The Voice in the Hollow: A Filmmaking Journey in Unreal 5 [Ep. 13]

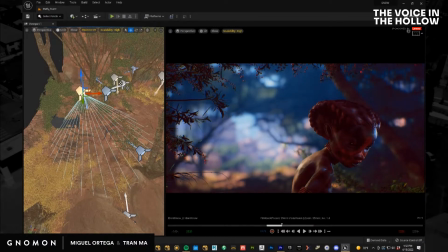50:34 It doesn't work. Might be because of the temperature. So let's bring that down. Let's bring it up.
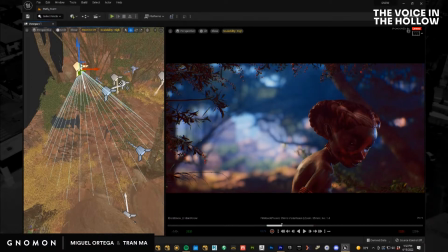50:53 I think I liked it more without it. Well, I think the light function is too spotty. Yeah. You could do what you did in the previous shot, where you just kind of doubled it with one with the function and one without.
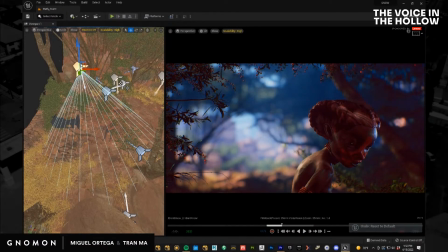51:06 Yeah, I should probably do that. So let's do that. So I'll keep that. That'll give me the light function. And then I'll duplicate the light right above it. Get rid of the light function. I'm going to set that to be blue.
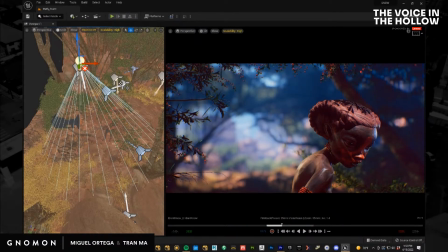Bring it down. Let's just see what that's looking like.
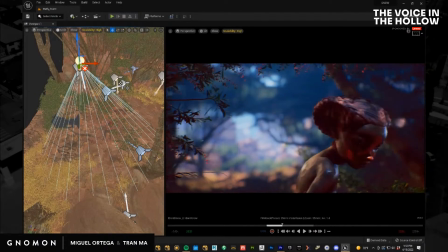51:41 So it's too dark. So I need more light. I mean, I know that that's kind of silly that say more light. So what I might do here is I'm going to
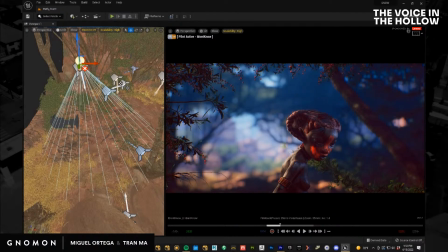52:01 let's see. I might play with the camera angle for a second.
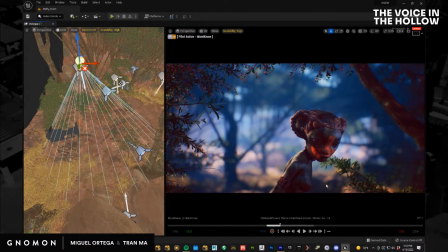52:11 So if I could use the background to frame her, I don't need to add another light.
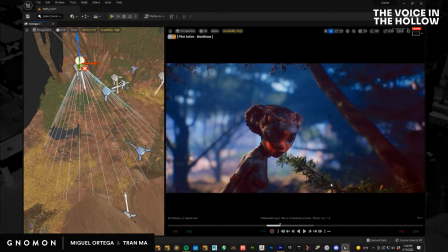52:18 The important thing is that I have the clarity in the image. So if I do that, so she looks a little bit clownish.
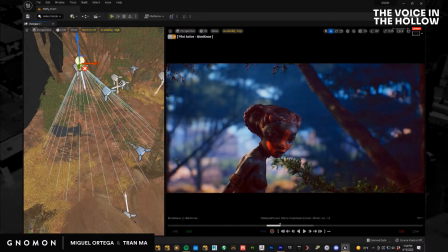52:26 So we have to figure that out. So just create another camera real quick.
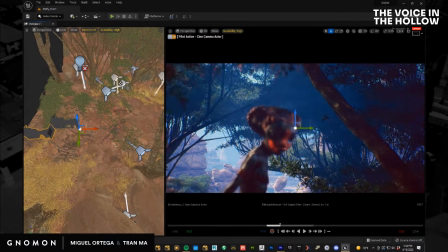52:34 I'm going to reframe this.
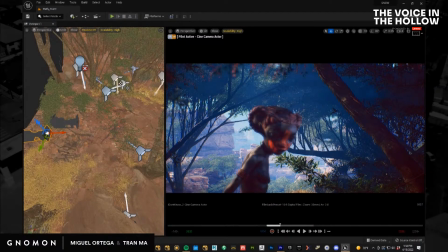52:40 Get my distance. I'll probably do like a 50 millimeter.
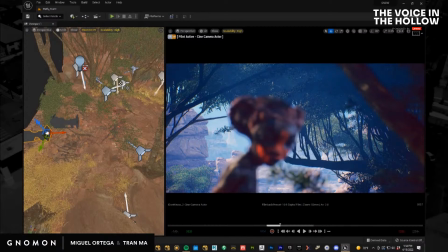52:46 That way I have a nice depth of field.
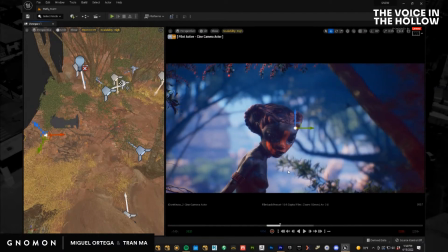52:57 Let's push back just a little bit.
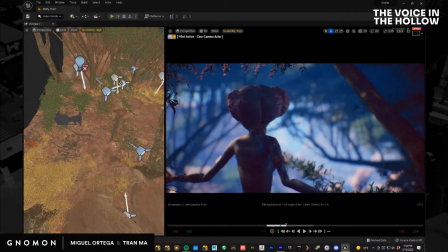53:02 I'll add a keyframe just to see. So she turns around to talk to her sister.
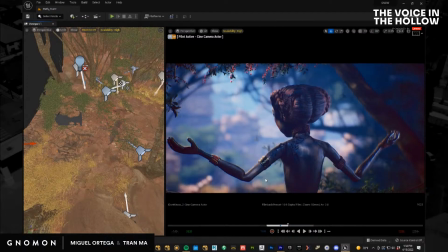53:09 So at that point, I need to move the camera. So this doesn't have the shot modeling yet. There's a bunch of problems with the rig here that we have to resolve. So we'll turn this over here, add a keyframe.
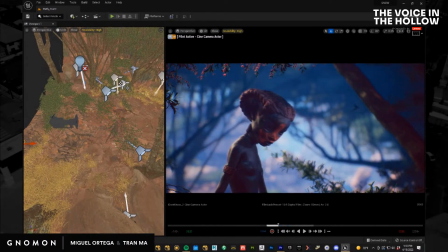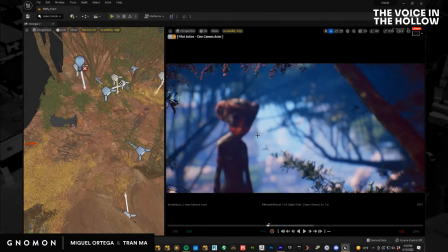53:34 Over here, let's push in.
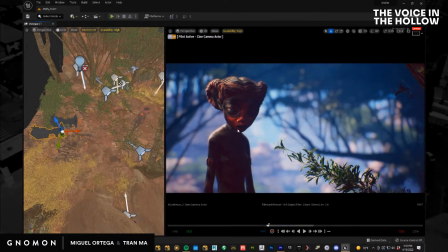53:40 So again, I'm going to put more light here for sure, but I'm trying to make the silhouettes read clearly at this point.
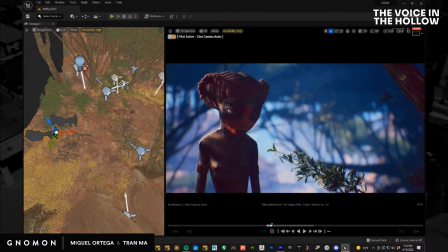53:48 So let's do that. Push in. Light function looks good.
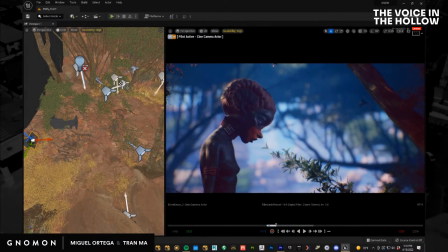53:54 She looks back.
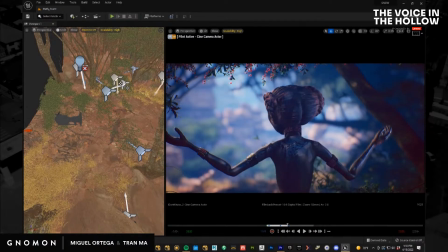54:00 Camera turns. Now we could see the sister in the back. And let's play with our
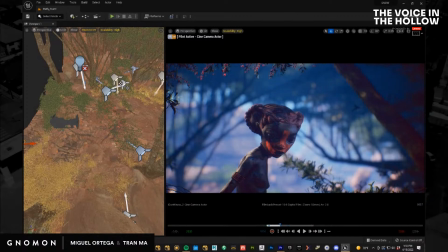54:12 depth of field distances.
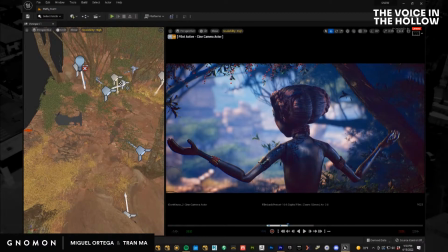So she would turn and talk to her sister. So we have our rack focus.
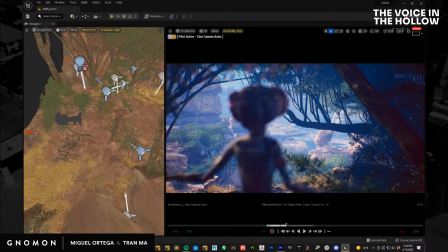54:35 Probably want this to rack relatively quickly.
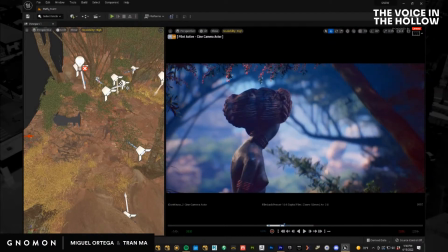54:41 So I'm going to shift the keys over.